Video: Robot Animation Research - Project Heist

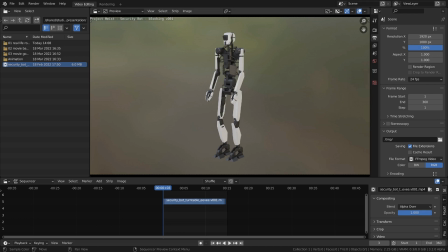0s
Hello, good day everyone. In this video I want to show you a bit about the process coming up with the animation style of the security robots in the project heist.
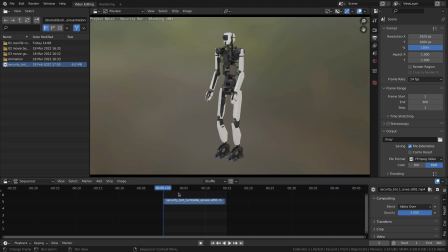13s
This is an initial design which is a blocking of the security robot
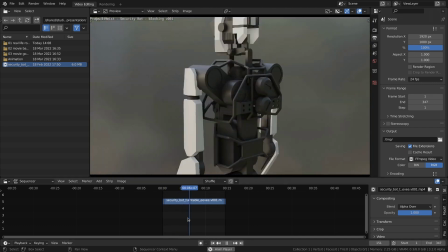20s
and the robot as you can see already has some properties that indicates a certain animation style.
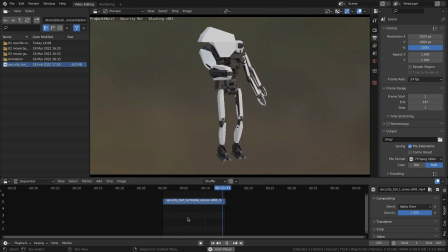28s
One of them, of course, is a clunky gun attachment.
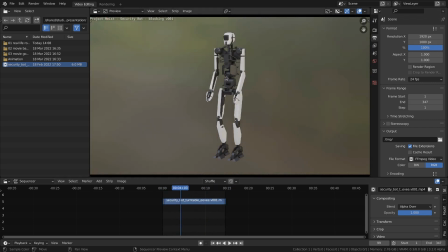32s
So also what we see here are bones that can only rotate in one axis. And this limits us as animators, but also distincts the animation style for us to really make this robot
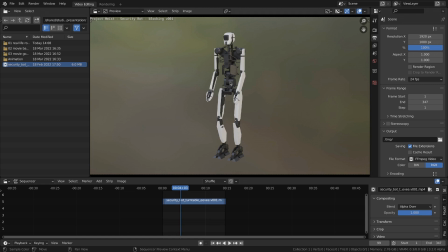48s
mechanical and not as fluent as a human. So we take these limitations into account when we go into animation and start establishing a style for it.
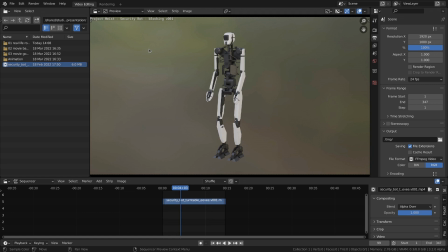63s
But before we go into animation, let's take a look at some reference that we collected.
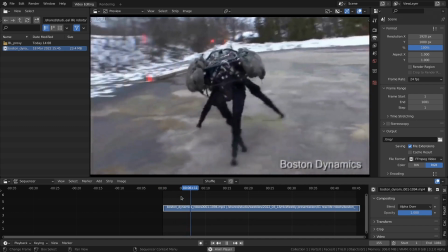70s
Let's play this video here of the Boston Dynamic robots.
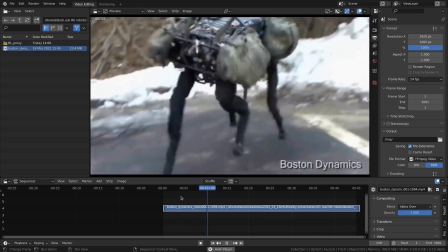75s
These are some test videos.
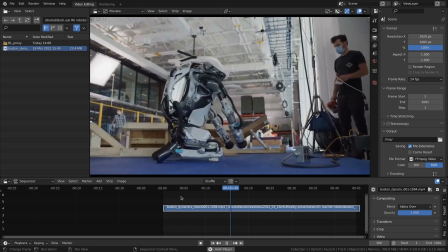79s
and we use these videos to kind of like analyze how do they feel robotic and
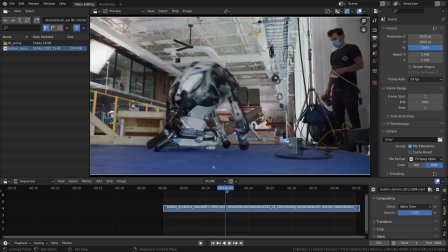84s
that has to do with some small imperfections like how the robot is standing up here. You see the legs are also coming up compared to a human where the legs would actually be more flexible and stay on the ground.
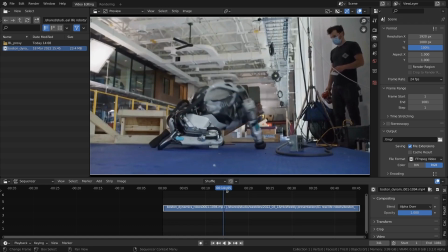100s
So the stiffness of the limbs makes the robot feel a bit clunky.
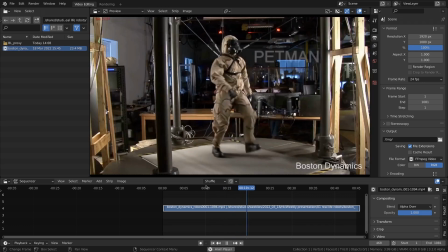105s
So we try to look at these imperfections that make robots stand out compared to humans and
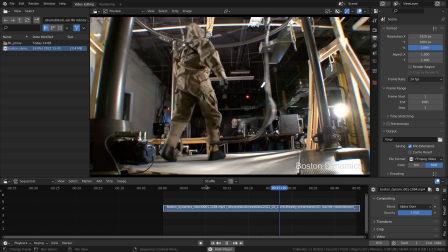113s
implement that into our animation to feel like our robots are actually robots instead of humans.
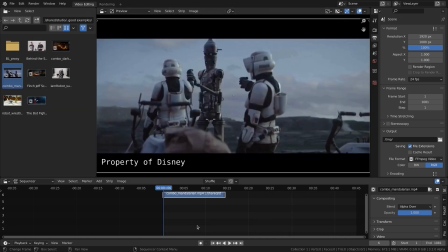123s
one of the examples that we found very successful and would fit into the style of animation for our robot was IG-11 from the Mandalorian that has a very mechanical feel to it but still has the ability to move swiftly and
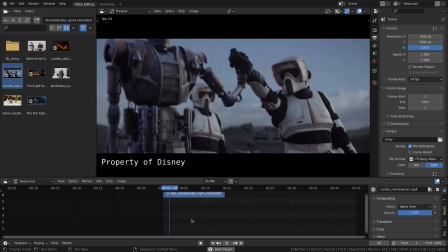142s
let's watch this clip right here especially where we do a little
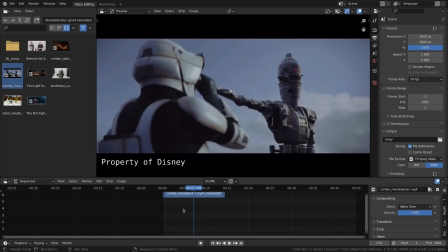148s
bit of fighting it's cool to see despite its limitations it becomes a very efficient killing machine
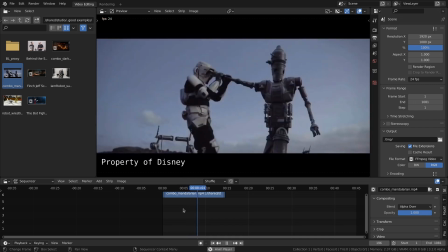156s
very unnatural but very mechanical and even though it still has the proportions of a humanoid
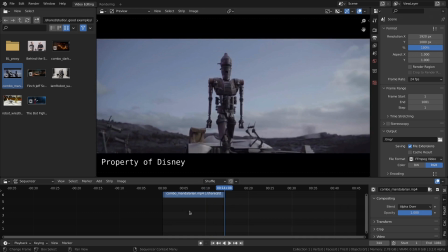164s
it clearly feels like a robot now
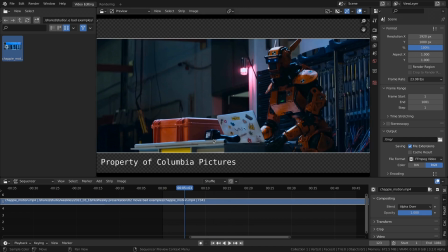171s
here's a scene from chappie where they used motion capturing to make the robots come
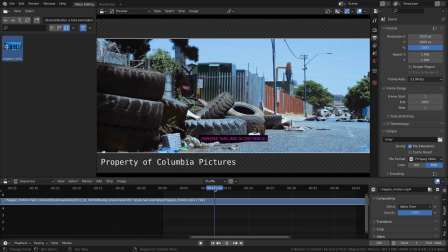177s
alive. And one thing that we noticed while watching this is that it clearly feels like it's a human being. So let me show this shot right here.
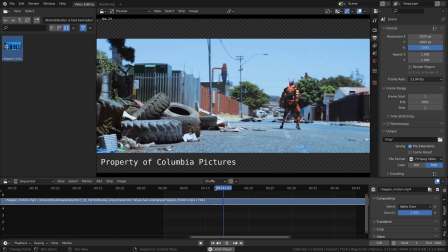190s
And you see all of these little nuances on walking, skidding a little bit, doing small hops.
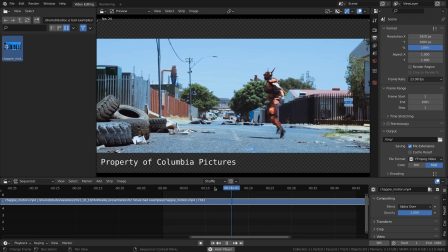200s
That is a very sophisticated robot. And that's not what we're aiming for.
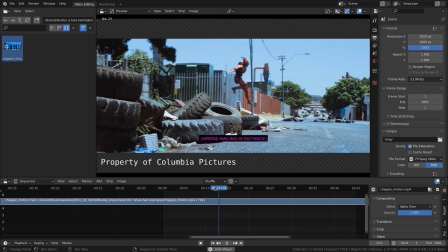205s
We're aiming for this more mechanical way of moving.
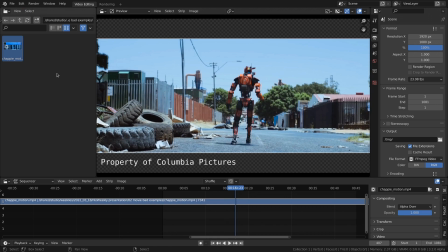211s
So it's nice to also find examples of the direction that we don't want to go.
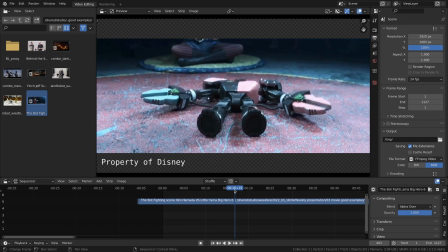219s
Now another great example of finding the right balance between real life robots and robots for entertainment value is a clip from Big Hero 6 where radio-controlled robots are fighting against each other. And let me show you the clip first.
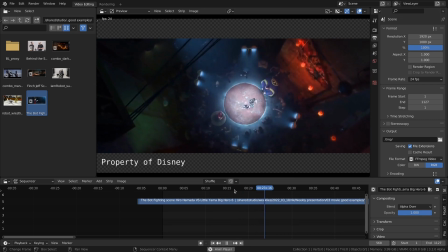241s
And of course, it's cinematography as well. Very well done.